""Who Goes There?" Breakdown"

So this part where she grabs me and throws me, how we did that was pretty much she grabbed the camera and then did the throwing motion.
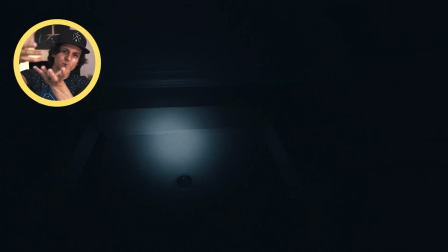And pretty much I had her freeze and I walked backwards with the camera, bringing it up and then bringing it down to the floor.
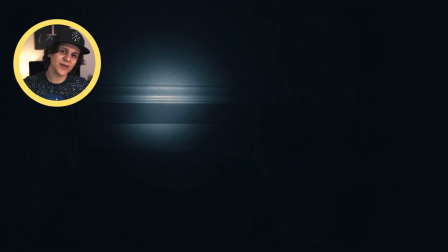And then what I did was I sped that up so that it looked like
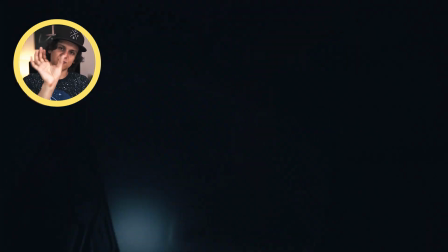she was throwing me backwards, and you speed it up right at the right time so it looks like I'm flying through the air.
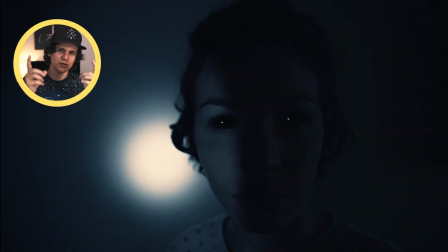And then I put a little bit of a radial blur to make it look like I was moving fast. And then what I did was I got on the floor, held the camera in front of me, and then flung backwards, and I masked the cut in the movement so that pretty much it looks like I just landed on the floor and got back up, and there's a little cut when I moved to the floor. And it's pretty simple to do, but that's how we did that effect.
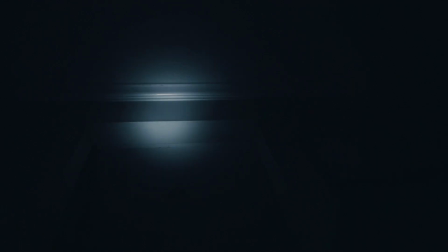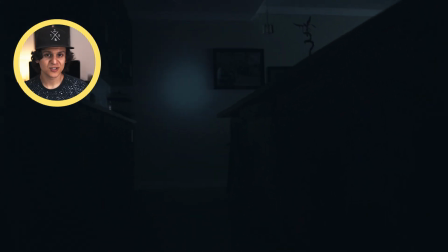A lot of this film, and I feel like horror films in general, is sound and atmosphere.
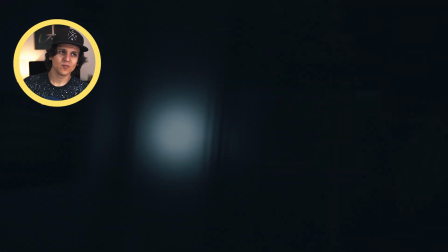And I think that the most important thing to have is good sound,
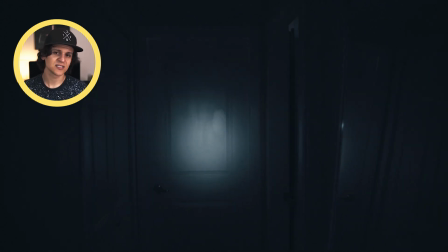and a way to sell it is good sound, because this short isn't anything spectacular visually.
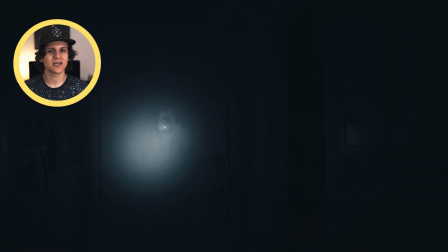It's interesting, but the sound, I think, is what's bringing it a little bit higher than... My eyes itchy.
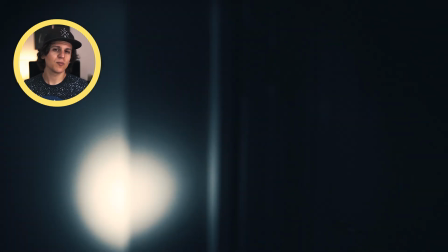But I think the sound is what really helped it bring it up a level, and good sound can really sell good horror.
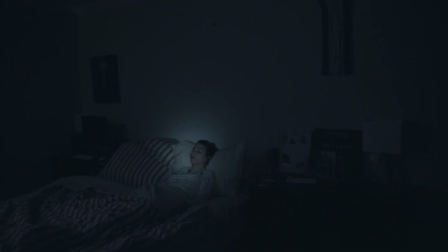What the fuck is going
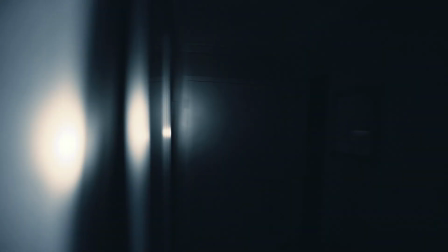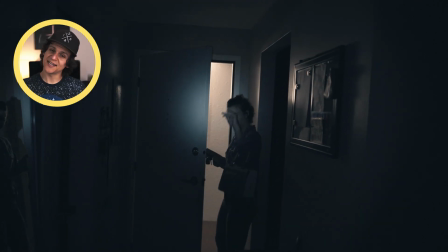on?
Obviously, the twist at the end is that it's not really her, and she walks in the door.
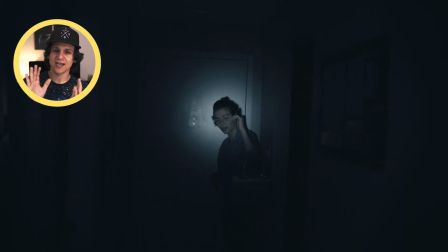And pretty much, again, all I did was quick pans and cut on the quick pans in both shots and make it look seamless. And the key is to pretty much do the same movement in both shots so that it seems seamless and just looks like it's one shot.
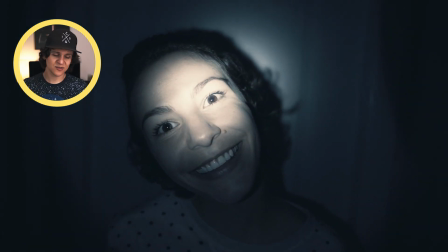And the last part where I see her face is creepy as hell to me, and her eyes change. That was just in After Effects, cutting out a mask around her eyes and tracking it, and then putting a little bit of a reflection on it. So I want to talk about some of the lighting that I did for this. This was very minimal lighting setup, and
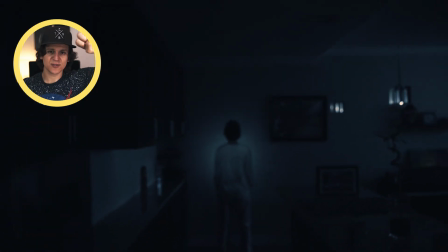I used one of my lights in the living room to cast an ambient moonlight kind of into the kitchen. And then when I first walk in, the lights above in the hallway,
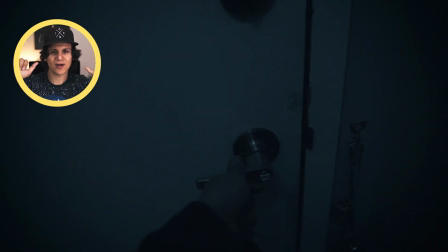I actually softened with taped computer paper around them. I just took a white piece of paper and taped it onto it to diffuse it a little bit.
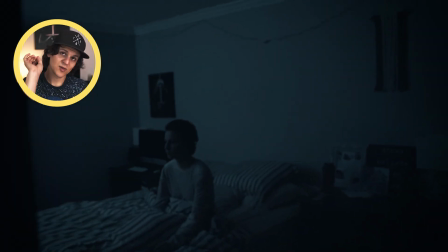And there was a little bit of light in the bedroom just off the wall in the corner to give the moonlight, give it a little bit of light.
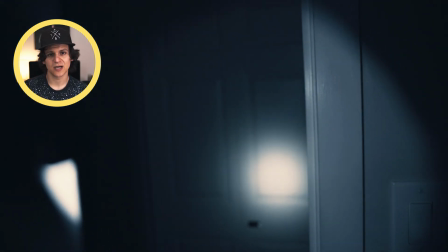But really that's it. And then the flashlight being a lot of it as well, because the hallway lights go out.
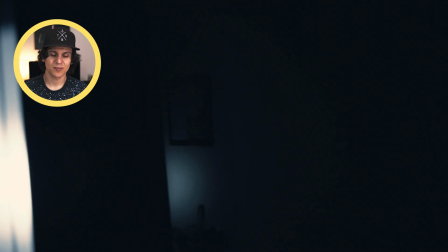So it was very minimal lighting setup, and it was just kind of getting creative with how I can work with what I have. Overall, a lot of the things I did in this film are simple. They're just different ways of doing it, and it's a good way to get creative, but a lot of it's simple and easy to do as long as you execute it right. So I had a lot of fun making this, and I'm glad everybody is liking it so far. So I really appreciate all you guys watching. If you have any more questions about anything I did in the short, comment, let me know. But I really appreciate it again, and I don't know what to say. I don't have an outro. I'm just gonna say like, comment, subscribe, yada yada yada, and I will see you all in the next video.